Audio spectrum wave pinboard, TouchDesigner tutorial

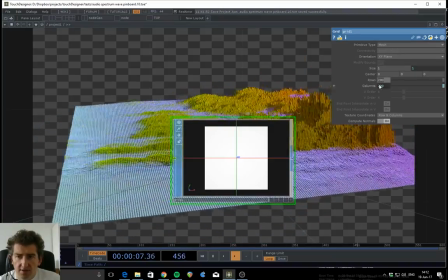8:09 But if I change the number to, let's say, I don't know, 50,
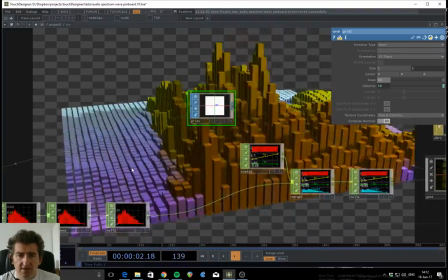8:15 you see that this is keeping
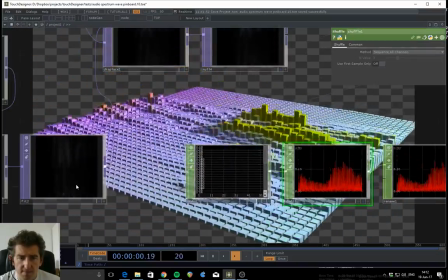8:21 working, keeps working correctly, just because here in the fit node, I have an expression which is pointing towards
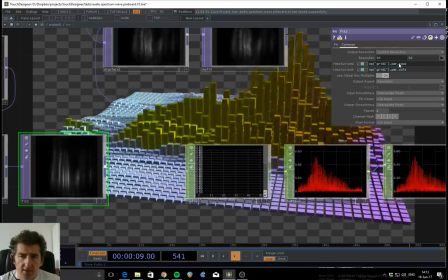8:30 the grid node, and is simply giving me the right number of pixels, which is important.
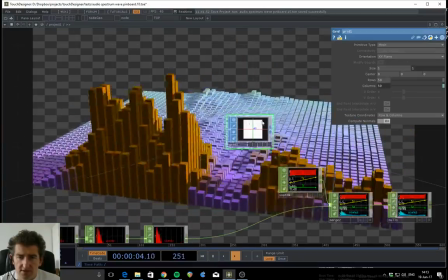8:38 Okay, so let's go back here.
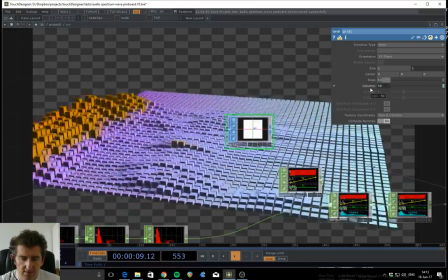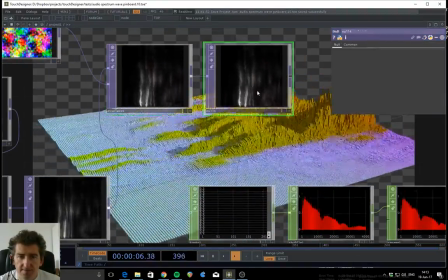8:48 Now, another cool thing is that I thought it would be too simple if it is only
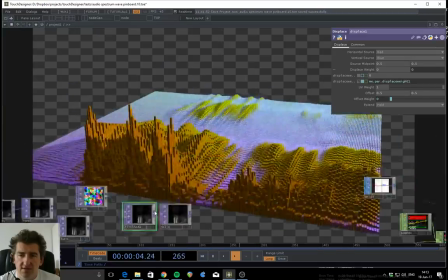8:57 moving with the signal. So you can see here that this is the result with just the signal moving.
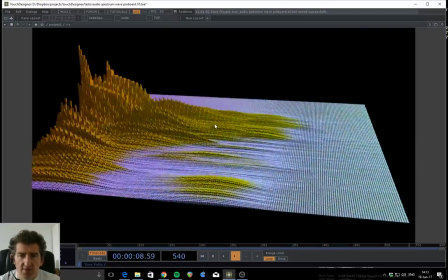9:02 I guess I can go here, and it is too smooth.
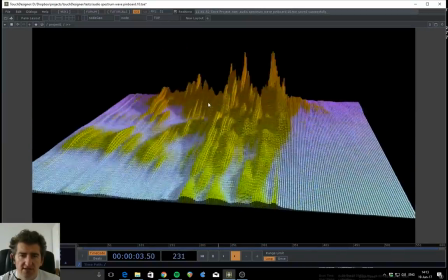9:05 So you get information from the audio, but it's not as interesting maybe as it could have been.
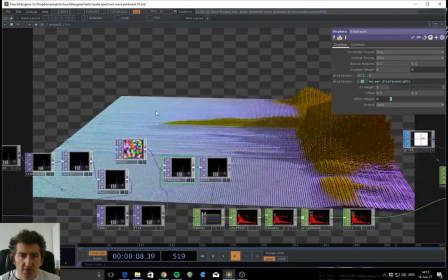9:12 So what I do is that I get
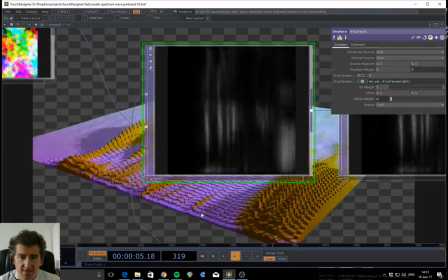9:17 noise, and I use it to displace the composited image with the feedback.
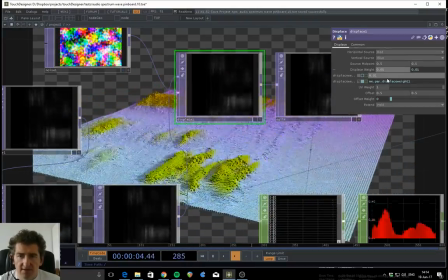9:25 And the amount of displacement here, displacement weight, and the settings of the noise are creating this kind of a more interesting, more dynamic,
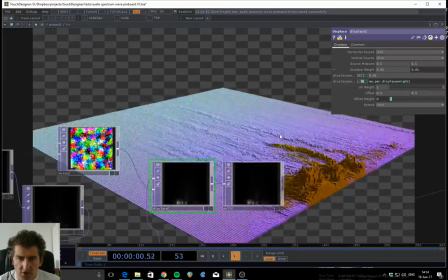9:35 more complex panorama.
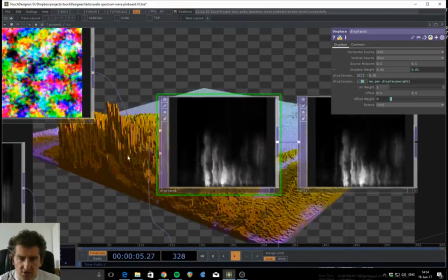9:36 And interesting to notice that this is not actually just adding the noise on top of the image, this is displacing the image with the noise.
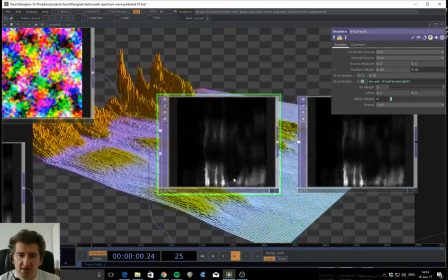9:44 So it's just becoming a bit more interesting.
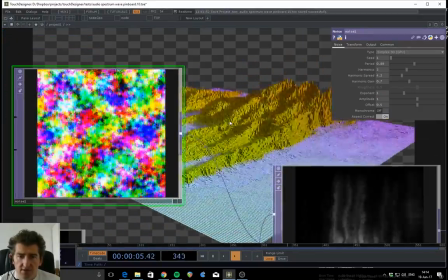9:46 Of course, no, when you can tweak settings of the noise all as long as you wish, you can get some really different and interesting looks.
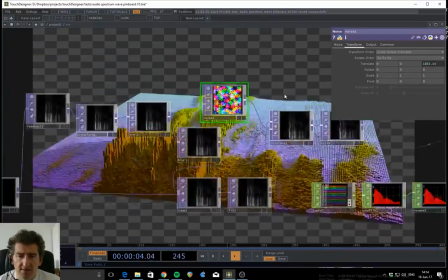9:56 it's being phased with the time, just like normal stuff that you're going to see in the tutorials everywhere.
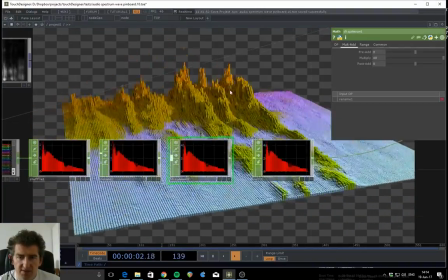10:03 So then, because I need the specified displacement amount, I just multiply the signal with something,
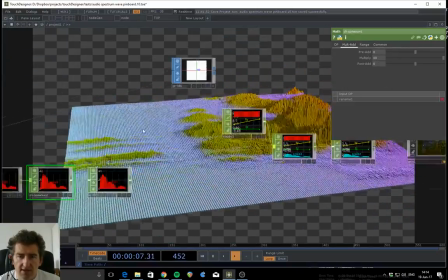10:10 like 40 here, and then I send it to
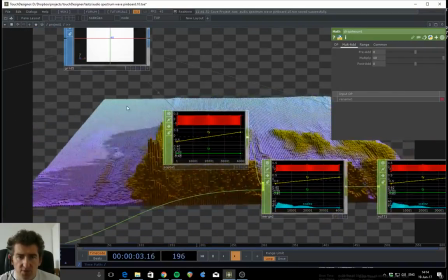10:15 be merged with the exported chop from the grid.
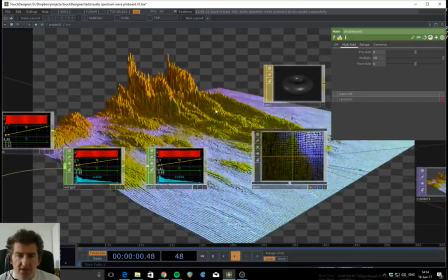10:21 So this is basically the instancing workflow that's being, again, kind of shown in tutorials and described well in the wiki.
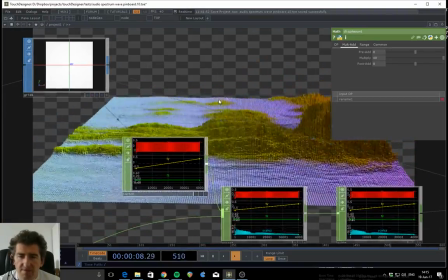10:30 So what you do is that you turn the information from the from this grid,
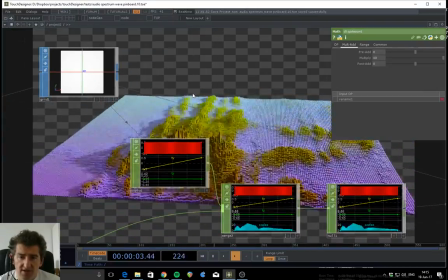10:36 basically the objects that you have as a base for your instances,
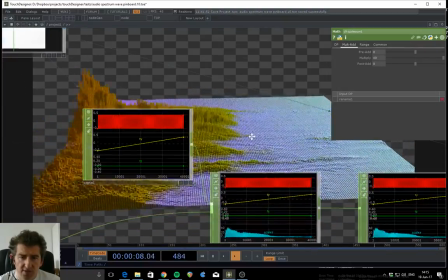10:41 the distribution geometry, into signals.
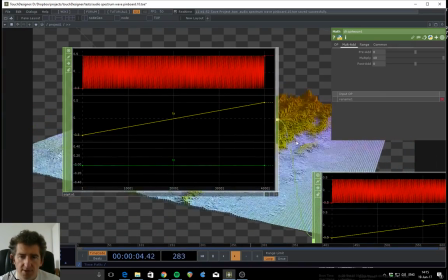10:45 So you turn it into a chop with the SOP2 chop, and then I merge it with the
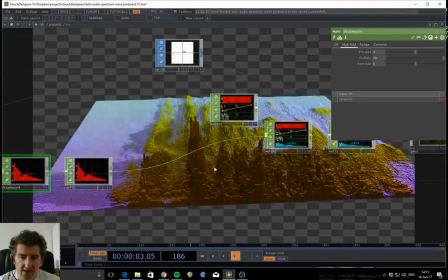10:55 channel that is going to be defining my scale on the Z, basically the height of the pinboard
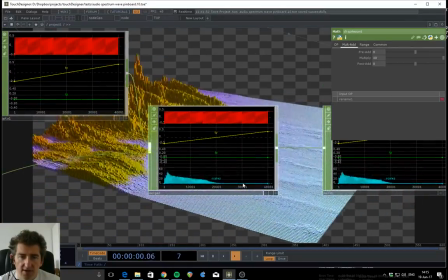11:02 pins. So now I have that channel over in here too,
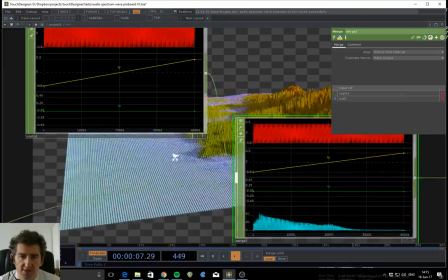11:08 and you can see that all of their sample counts are matching just because of all the stuff that we have done so far carefully.
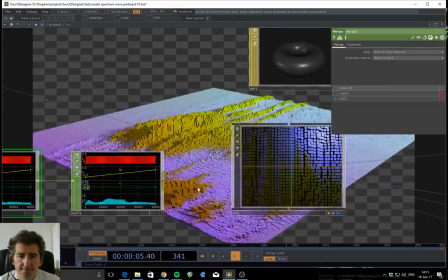11:18 Then this is the cool thing, you know,
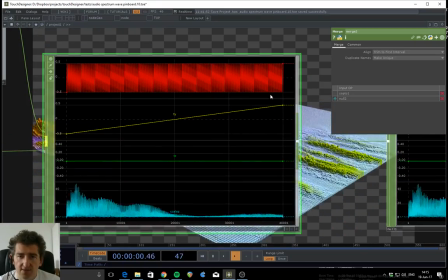11:22 that this is like the X and the Y indices of all the pins on the pin,
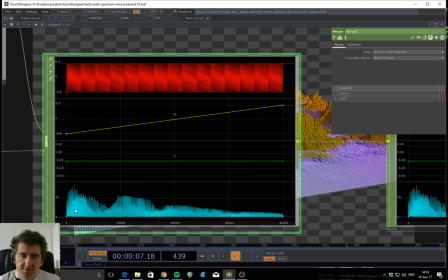11:28 and we have arranged our channels here just that everything matches exactly on the right sample,
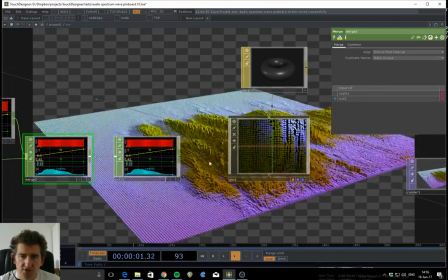11:35 which is on the right pin.